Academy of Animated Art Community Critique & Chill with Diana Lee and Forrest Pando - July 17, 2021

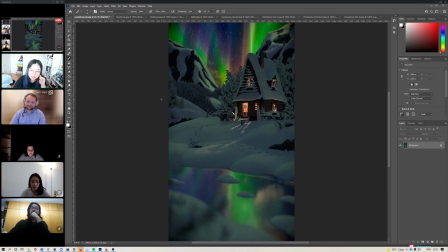And one of the tips was like try to have one scene where there's a master shot and then a key shot or a close-up shot, which is something that I really, really want to try for like a later project. But that aside, I think that could be that could be a really good opportunity for this scene,
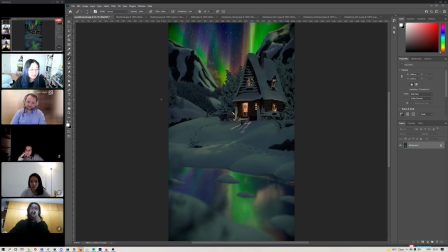because when I saw the frame at first, I didn't even notice the bears, or I didn't recognize the bears. Mm-hmm. And then I was like, what is that? And then I saw the caption, and then I was like, oh. And then, because there's detail, there's like a girl or something in the second story.
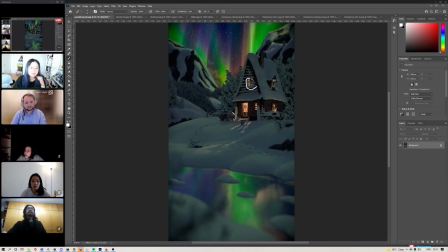Mm-hmm. So I think if you had like a wider shot, a shot that's even wider, that, you can see the saturated sky and then its influence, and then it's like looks fantastical. And then you have a key shot that's much closer to the cabin, and then you can really see the bears and maybe even the person.
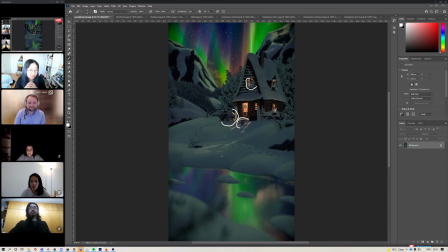That would be really cool. I think that could be a cool experiment. I think it would be cool to try out. I agree, because it feels like a Coke commercial, like a Christmas like polar bear Coke commercial,
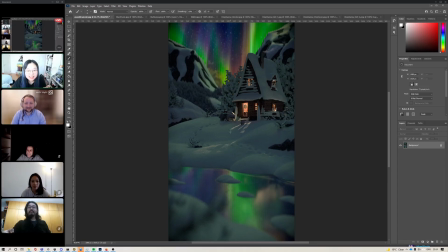and like Oh my god! And then the Goldilocks is drinking all their Coke. yeah. I think it's like I think there's something going on with the geometry in the bear here. Like there looks like there's a tree clipping through the bear.
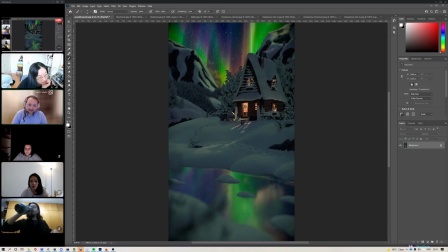But I think that this whole area could benefit from a little more shaping. And like there's like subtle hints of some like here and here. They're like these kind of like warmer hits that I feel like it'd be cool to see those brought up a bit.
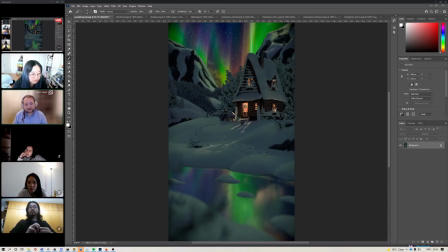And maybe even playing with this leading line a little bit more, because especially like I feel like the story could be, this bear, and then these two are kind of off to the side encouraging it,
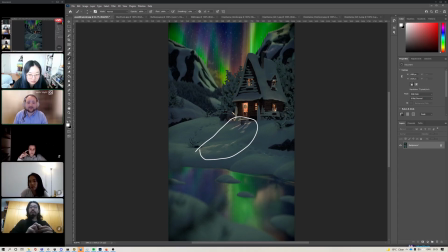or I mean like whatever you artistically want to do, but I feel like I want my eye to be drawn here, but immediately I'm pulled to this area just because it's the brightest, and it was hard to kind of make out what was going on versus like if you play this up,
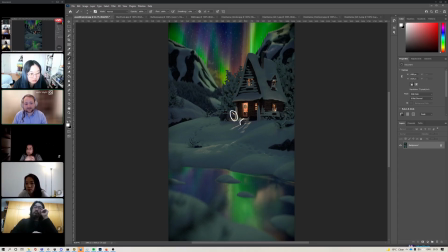maybe give like a rim light here, or something, give like to separate the polar bear from the background. I think that would help you a lot. Anybody else have any other thoughts?
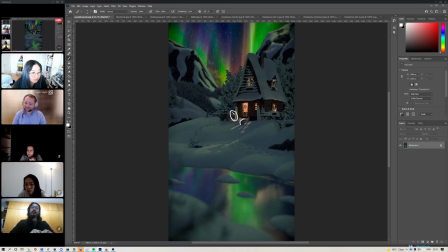Pretty. Cool. Well, we'll move on to the next one. Nice work. Yeah. And thank you for submitting.
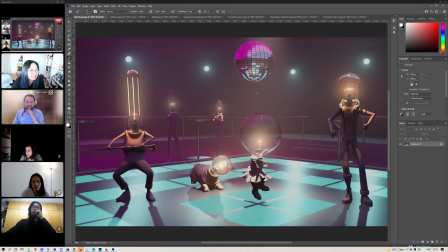Yes, thank you for submitting as well. So this was submitted by Blast Dude, which I hope is their real name. And this is, I think this was the composited one. Am I correct? This was the compositing course, or is this?
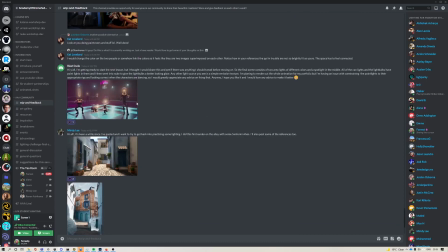I believe that's what Yeah. this. The compositing course comes with renders. This might just be the scene that they lit. Okay, so they lit this.
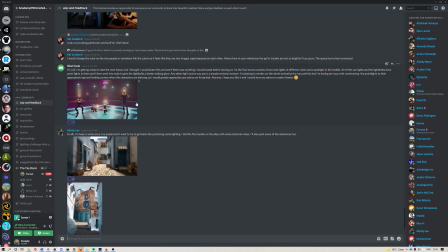And then they said trying to run out the whole animation from my portfolio, but I'm having an issue with constraining the point lights to their appropriate rigs and looking correct when the characters are dancing. Oh man, they're dancing in this. That's impressive. So I would greatly appreciate any advice on fixing that.
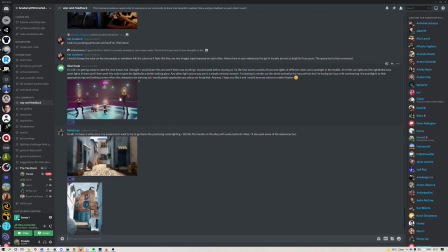Think I would need to know more about what exactly they're doing, or maybe see like a render of the issue to be able to guess what's going on.